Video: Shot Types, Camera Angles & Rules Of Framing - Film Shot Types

All right, I am ready to take these shots. Now, where's the whiskey? Different kind of shots? Oh.
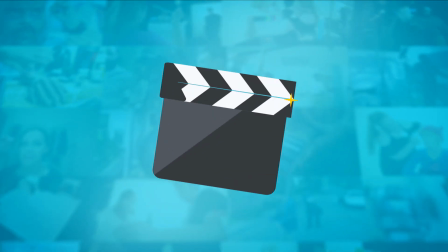Hello filmmakers, Ash here, and welcome to Film It Yourself. You've written your script and you're ready to jump right into storyboarding or shot listing. But before you do, it's important you know all the various shot types to choose from and how to emphasize your story through them. So let's go over some shot types and discuss how you can use them correctly to express your character's emotions and help tell a compelling story.
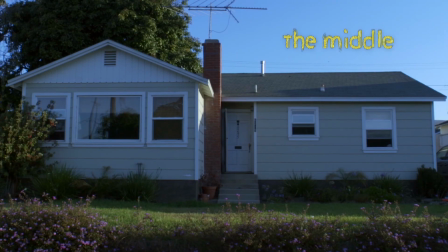(0:44)
First is establishing shots. These are exterior shots of buildings a scene is taking place in.
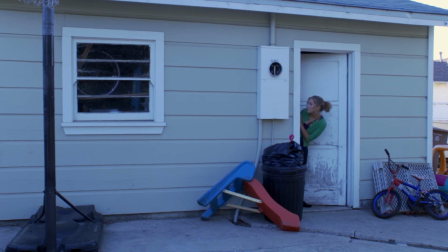(0:50)
This helps your viewer know exactly where your characters are and can be especially helpful if the interior scene is nondescript.
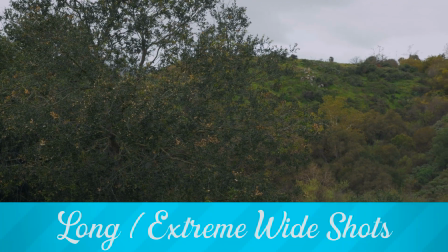(0:59)
Then there's long or extreme wide shots.
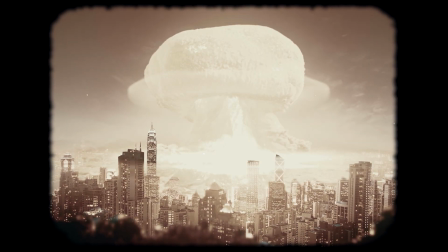(1:02)
These are usually used to show scope and let the audience marvel at the world your character lives in.
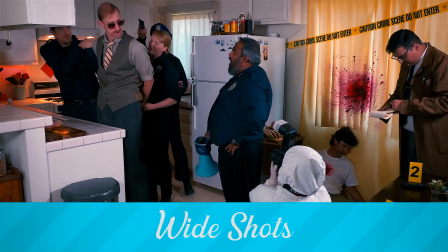(1:09)
Next are wide shots, and are not to be confused with establishing shots.
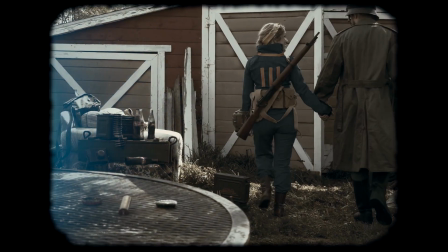(1:13)
Wide shots are, well, wide, and usually show all the action and full bodies of all characters in a scene.
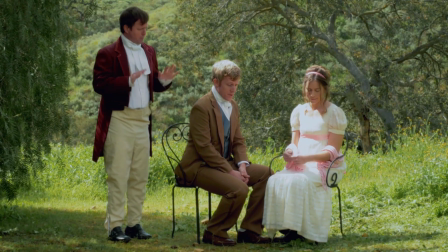(1:21)
They can also be called master shots, as often filmmakers shoot coverage of the entire scene in this wide shot,
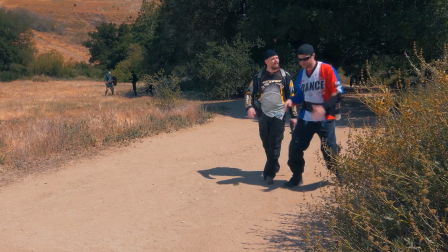(1:28)
so that the editor always has at least one shot with all the action to fall back on.
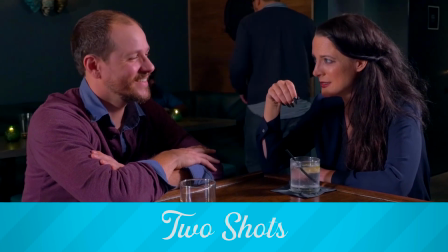(1:33)
Then there's two shots, which have two characters at one time. These are commonly used to underline two characters connecting,
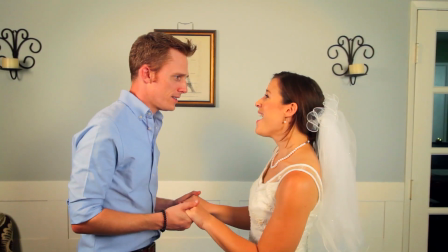(1:41)
and usually gives the impression that they are equals, as they take up equal halves of the frame.
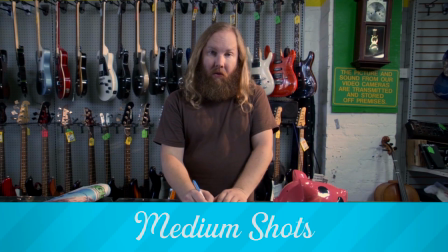(1:48)
Next is medium shots, which cover a character from about the waist up.
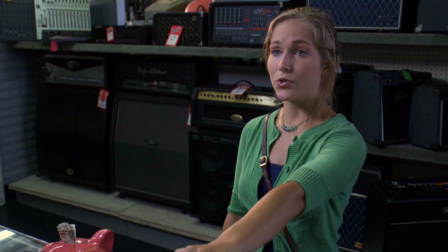(1:53)
And if you think about it, this is usually how much you see of a person when you're having a conversation with them, either at a table or standing.
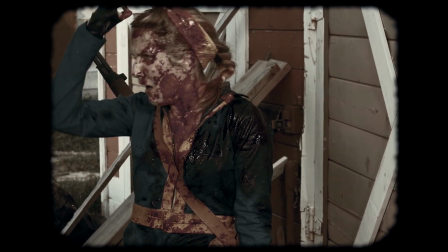(2:01)
So this can feel very natural and help the viewer feel like they are right there with the characters.
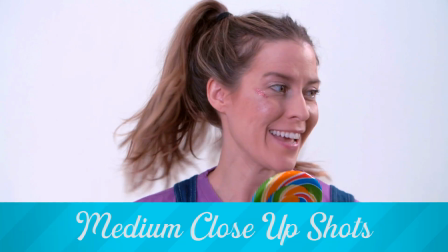(2:08)
Then there's also medium close-up shots, which are similar to a medium shot but show the character from the chest up.
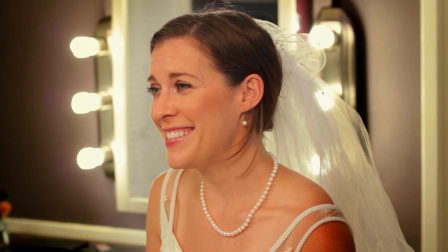(2:15)
This helps set a little bit more of an intimate setting with the character and works well for reaction shots.
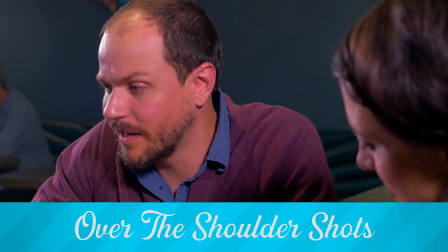(2:22)
And speaking of conversations, over-the-shoulder shots, or OTS shots for short, are perfect for those.
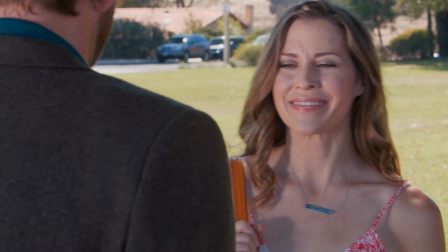(2:30)
These are tighter shots on a character that have the head and shoulder of the other character dirty in frame.
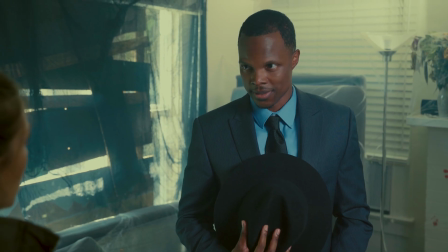(2:37)
Just like a two-shot, they can be extremely useful when you want to emphasize two characters connecting.
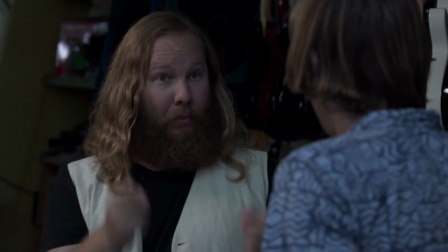(2:42)
Or on the flip side,
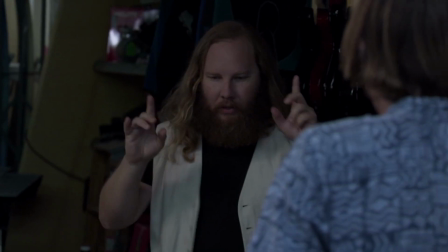(2:44)
they can also be used in conjunction with single shots to show when one character is trying to connect and the other is being isolated.
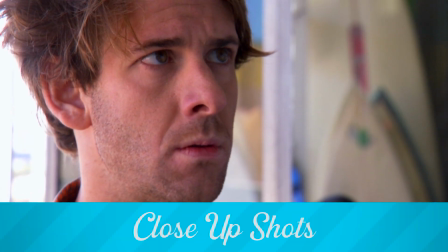(2:52)
Close-up shots, or CU shots for short, are shots that focus solely on a character's head.
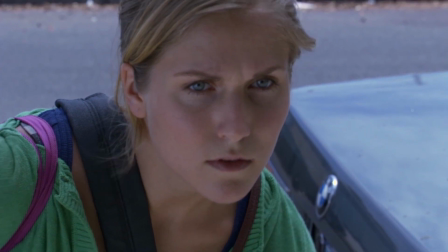(2:59)
This is usually used to emphasize when a character is feeling an intense emotion,
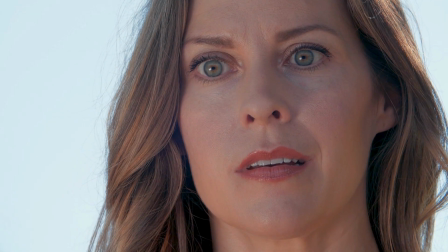(3:04)
and cutting from a medium to a close-up can really punctuate that. Extreme close-ups, or ECU shots for short,
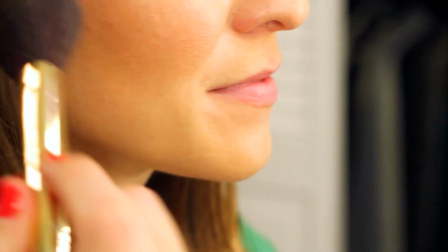(3:13)
are tight shots usually focusing on a single facial feature of a character, such as their eyes or mouth.
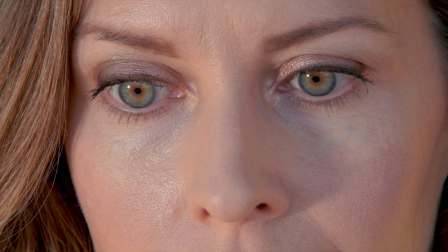(3:20)
Just like the close-up shot, the extreme close-up is used to draw specific attention to how a character might be feeling,
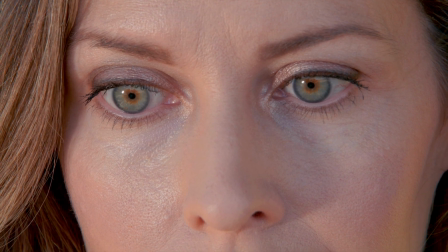(3:28)
and because the viewer only has a single focal feature to focus on, there's no room for misinterpreting their emotion.
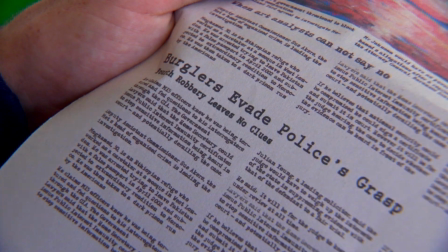(3:35)
Next are insert shots, or INS shots for short. These shots are similar to extreme close-ups,
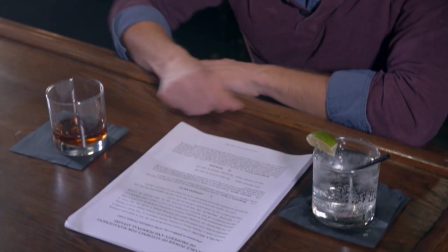(3:42)
but used for focusing the viewer's attention on key objects in the scene versus a character's face.
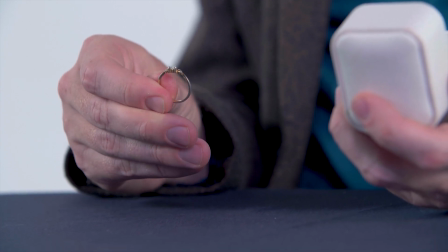(3:49)
Insert shots are usually used to communicate to the viewer that the object is important to the story and will come into play later.
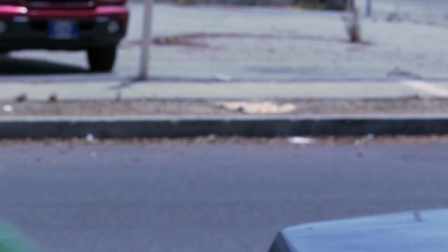(3:56)
Or they can also be used to creatively transition from scene to scene.
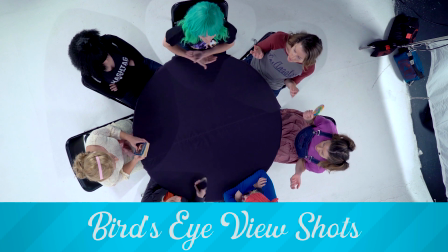(4:01)
A bird's eye view shot is a shot that shows the scene from very high above and typically points directly down on the character.
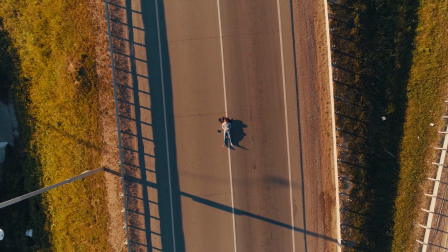(4:10)
This can be used to communicate that a character seems small and insignificant,
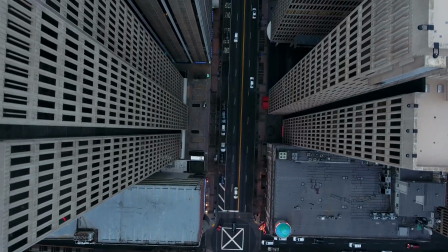(4:15)
that they are being watched from above, or demonstrate scope.
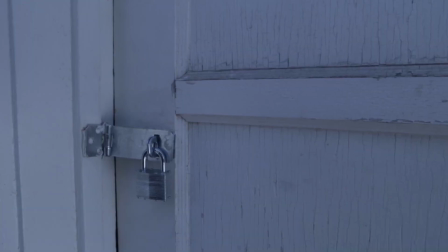(4:20)
Next is point of view shots, or POV shots for short. These shots are from a character's perspective and let the viewer see through their eyes.
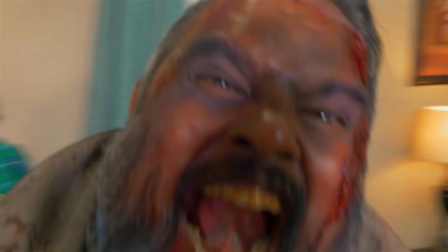(4:29)
This can help emphasize an important story point the character is witnessing firsthand. You can customize these basic shot types even more by moving your camera up or down or side to side, like this.
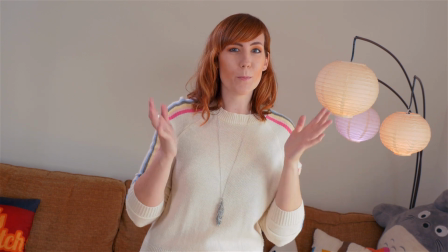(4:43)
This is a Dutch angle, and it can be used to build some tension or suspense in a scene. Because it feels unnatural, it communicates to your viewer that something is off. Speaking of being off,
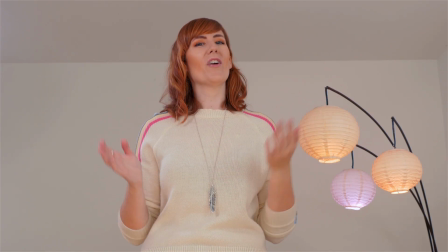(4:55)
You can also shift power from one character to another in a scene by using low and high angles. High angles look down on a character and make them feel small and intimidated, while low angles look up on a character and make them appear powerful and dominant. All right, enough of that. So now that you know some of these basic shots to choose from, you'll be able to more effectively communicate your character's emotions and tell your film's story. Ugh. On second thought, maybe this wasn't such a good idea. Ugh.